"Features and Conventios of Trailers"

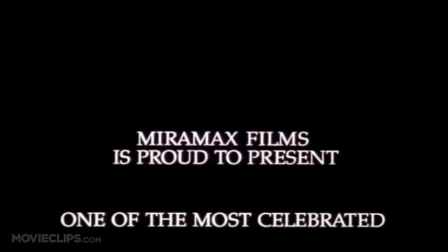8:24 So for example, the trailer for Pulp Fiction starts off stating that it won the Best Motion Picture of the Cannes Film Festival.
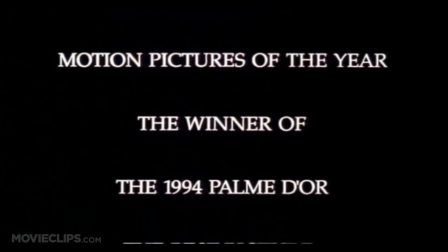8:30 Showing these elements will make the film seem more appealing to the audience, as they gained critical acclaim from one of the most experienced people in the film business,
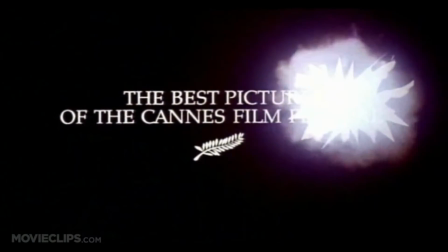8:37 thus enhancing the viewer's experience as they'll be expecting a lot from the film from the very start.
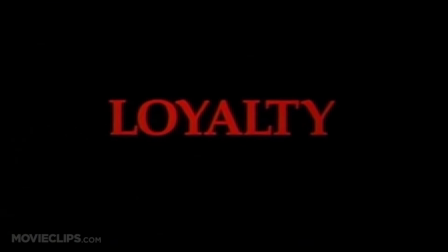8:43 Most titles are
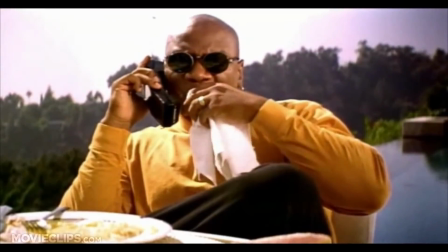8:45 usually happen in between the action, so the director of the film will have a title shown in between a tense scene to build up action and leave the viewer on edge with the suspense.
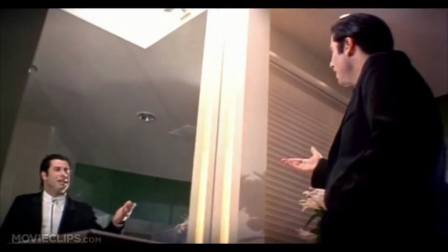8:54 The production companies are also seen, so their titles will appear in between some action,
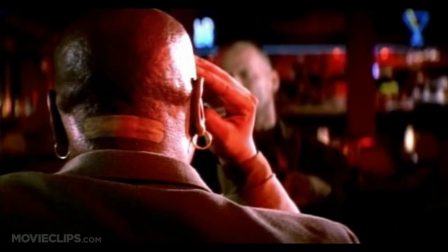8:58 and there are also ratings from reviews from the film that have been given will also appear in between the action.
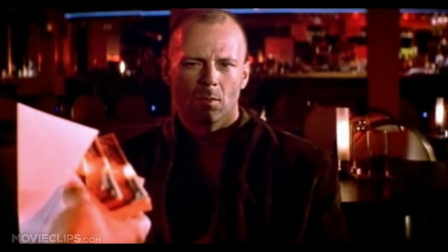9:04 So you will get short 2-second breaks in between the action to really build up the suspense of the trailer
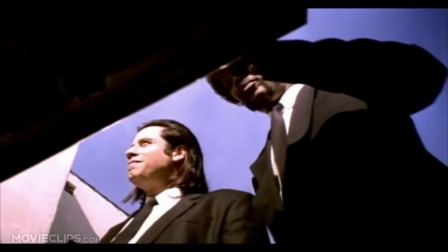9:09 for the penultimate ending of the trailer where you see one final title of the name.
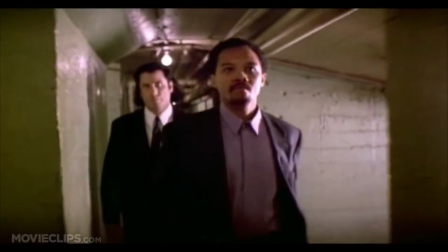9:13 And I think that using short breaks will also make the film longer, so more people will be engaged in the action, and also the short breaks will sort of take the viewer's attention away,
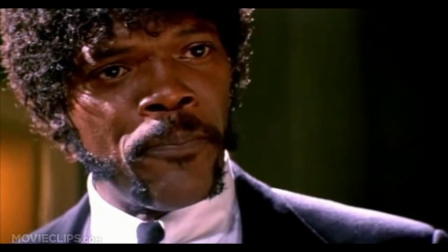9:22 and they will instantly go back into the crime-filled atmosphere that the trailer will create.
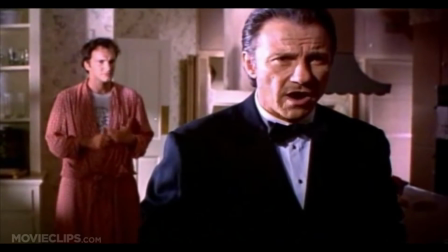9:26 For example, for my trailer, I can use short breaks in between the action to show some tagline or other things like that, or even the reviews that my trailer has gained.
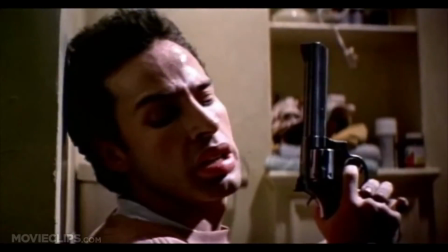9:34 Obviously it will be made up, but still I can really create a sort of tension in between this, even though something that isn't even relevant to the film and the scenes that are happening,
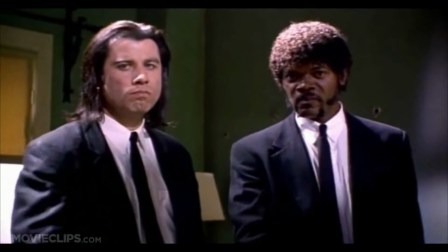9:43 by the use of titles. Trailers usually end with the film's title, so I can use my film name first as a way to end my trailer on the title.
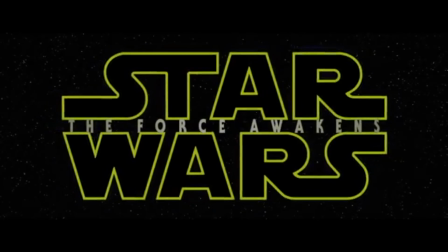9:51 This will leave the film on a cliffhanger, as if I was to use a scene where somebody could be presumed dead by the audience, like a main antagonist or protagonist.
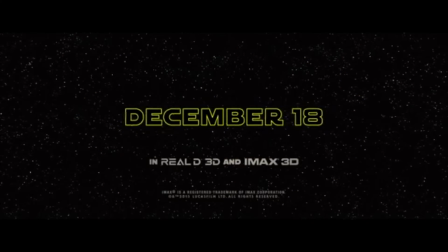9:59 Using the sharp cut to stop the action and showing my film title will make the audience want to see the feature-length film as the trailer ends with the viewer wondering what happens.
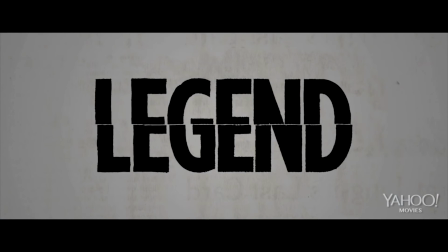10:07 The title also relieves the tension and suspense from the trailer that has been built up, but leaves them asking questions which can only be answered by watching the full-length film.
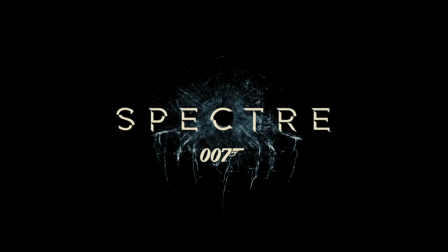10:15 And this adds great effect because most people want to see the film after it's been cut,
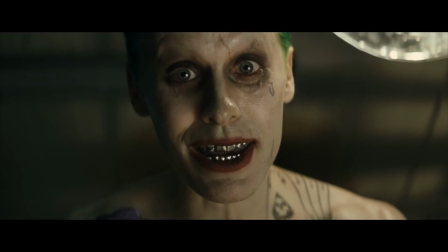10:19 because the 3 minutes can seem like such a short amount of time, and viewers will want to go eventually see the film because most people,
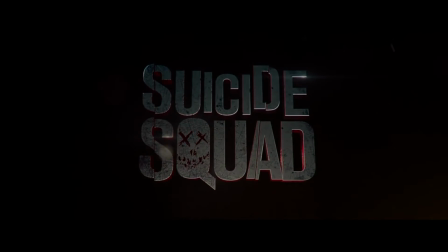10:25 when watching trailers, will go to see the film after this, or at least buy the DVD or watch it online when the film comes out.
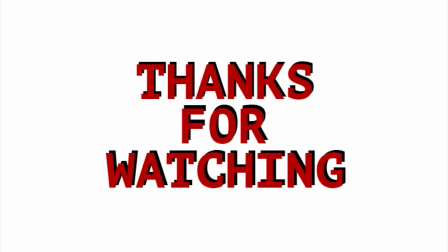10:32 Thank you for watching, and I hope you've enjoyed this video about the features and conventions of trailers, and I hope you look out for more research in the coming days and weeks. Thanks for watching.